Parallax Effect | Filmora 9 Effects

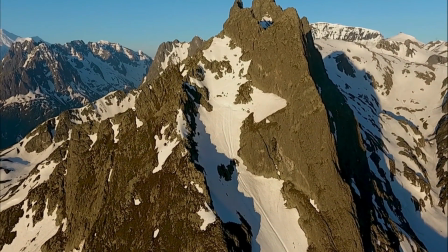(0:00)
The parallax effect is a mind-bending technique that makes it seem like the motion of the foreground and the background are doing the impossible.
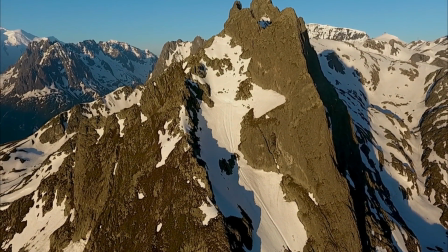(0:09)
If you want to learn how to do this effect in Filmora, stick around.
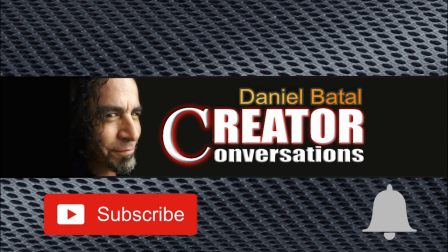(0:13)
I'll show you how. Hit the subscribe button and click the notification bell to be part of the conversation.
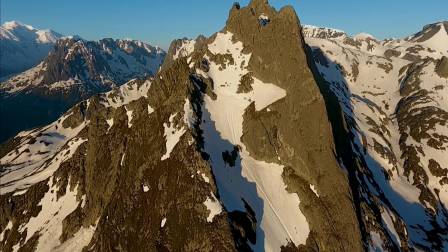(0:18)
The parallax effect is a very cool but easy effect to pull off.
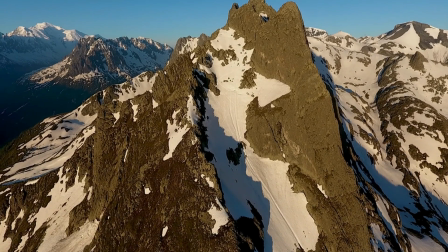(0:23)
You're actually taking advantage of the thing that your brain expects to see and manipulating that.
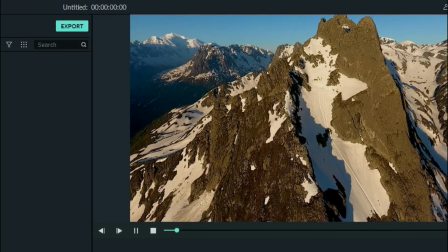(0:28)
For this effect, I found this drone footage of a mountain range, and it's just a simple drone flying away from this series of mountains.
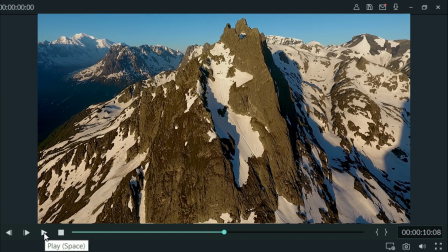(0:36)
This is something that our brain is used to seeing. It understands when you move away from objects what that looks like.
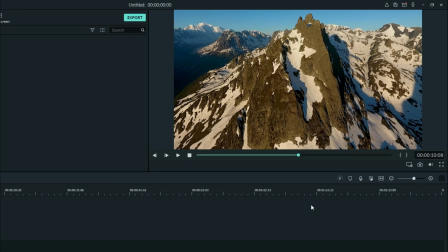(0:44)
The trick here is the depth of field. Some of the mountains are very close and some of the mountains are very far away.
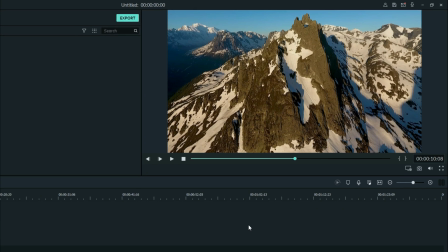(0:51)
So you can do this with any particular piece of footage that has some sort of object as its center
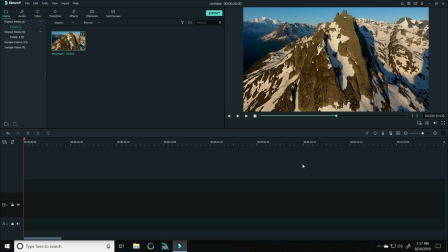(0:56)
focus up closer to the camera and a lot of things that are farther away in the distance, as long as the camera is moving away from all of them. So let's bring that footage down into our timeline.
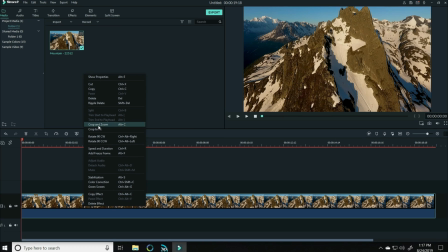(1:06)
And what we're gonna do is right click on it and hit crop and zoom, and then select pan and zoom.
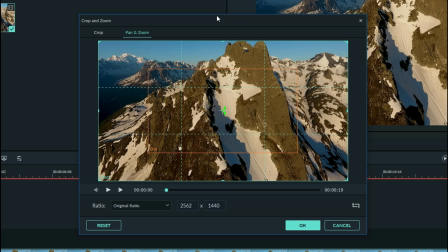(1:14)
Now what we're going to do is defy the way that the drone is actually moving. It's moving away from these mountains.
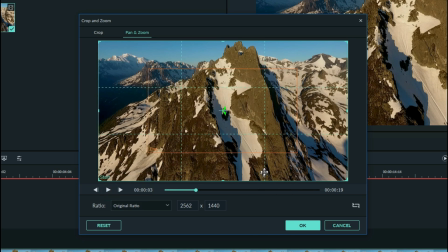(1:22)
So what we're going to do is apply a zoom that moves in towards that mountain range.
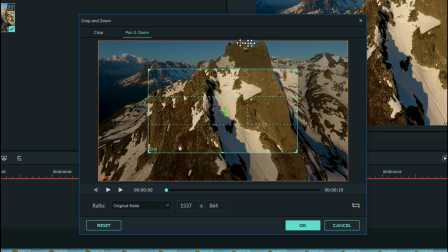(1:29)
I'm gonna look at the first frame and just get an idea of how much of this mountain is centered in frame.
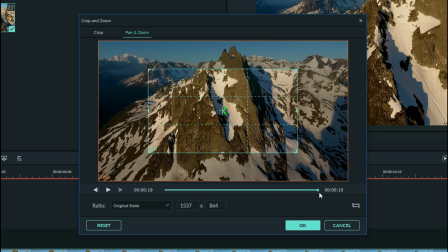(1:35)
And then I'm gonna use this slider to go to the end of the shot, and I'm gonna zoom into a very similar shot.
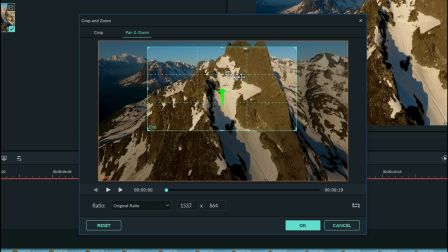(1:41)
It looks like the beginning, the mountain is just touching the top.
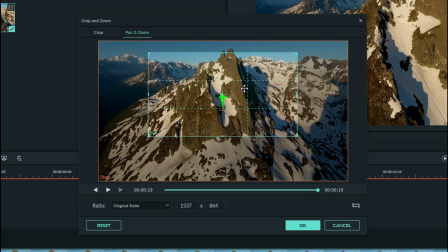(1:44)
So in my final pan screen, I want that mountain to be just touching the top, and the width is a little tighter.
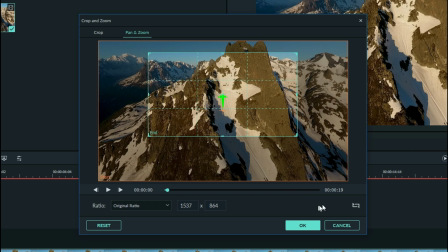(1:52)
It's just really on the right side of this mountain and just before the snow starts. So let's go to the end and create a similar thing.
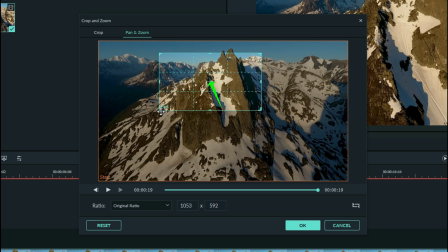(1:58)
Let's shrink this down so that it's just on the right side of the mountain and just before that snow starts, something like here. Now you can see there's an arrow here. I want to try to keep these aligned as much as possible so that it stays fairly vertical.
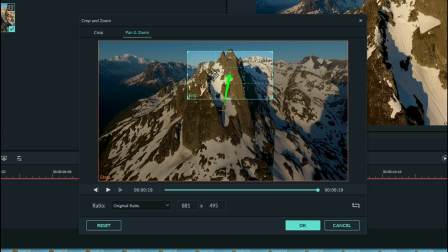(2:15)
I don't want it off to one side or another. I want it fairly vertical so that arrow goes straight up. That'll give us the feeling that the object that is closest to the camera is actually standing still.
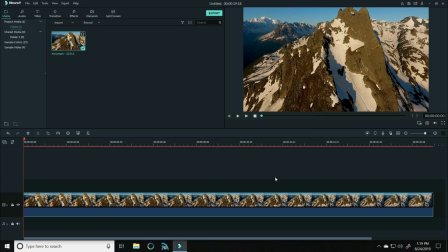(2:25)
Let's apply that by hitting OK, and let's take a look at our footage. Now you'll see it feels like the main footage really isn't moving away too much, but the background is spreading open around us.
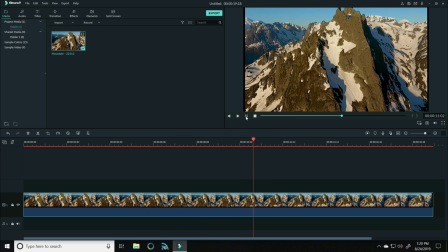(2:37)
And that's because we're kind of keeping that foreground in focus, and it feels like the background is moving around us. Now, one cool thing you can do to make this effect seem even more impressive is to right-click on that, choose speed and duration, and then increase the speed.
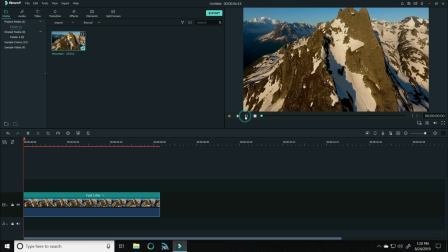(2:52)
Let's bring it up 3 times as fast. This will intensify that effect.
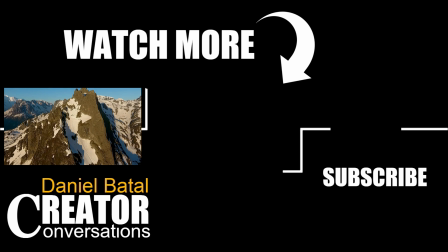(2:57)
Pretty cool, huh? If you want to learn some other really cool effects that you can do in Filmora, check out this video here.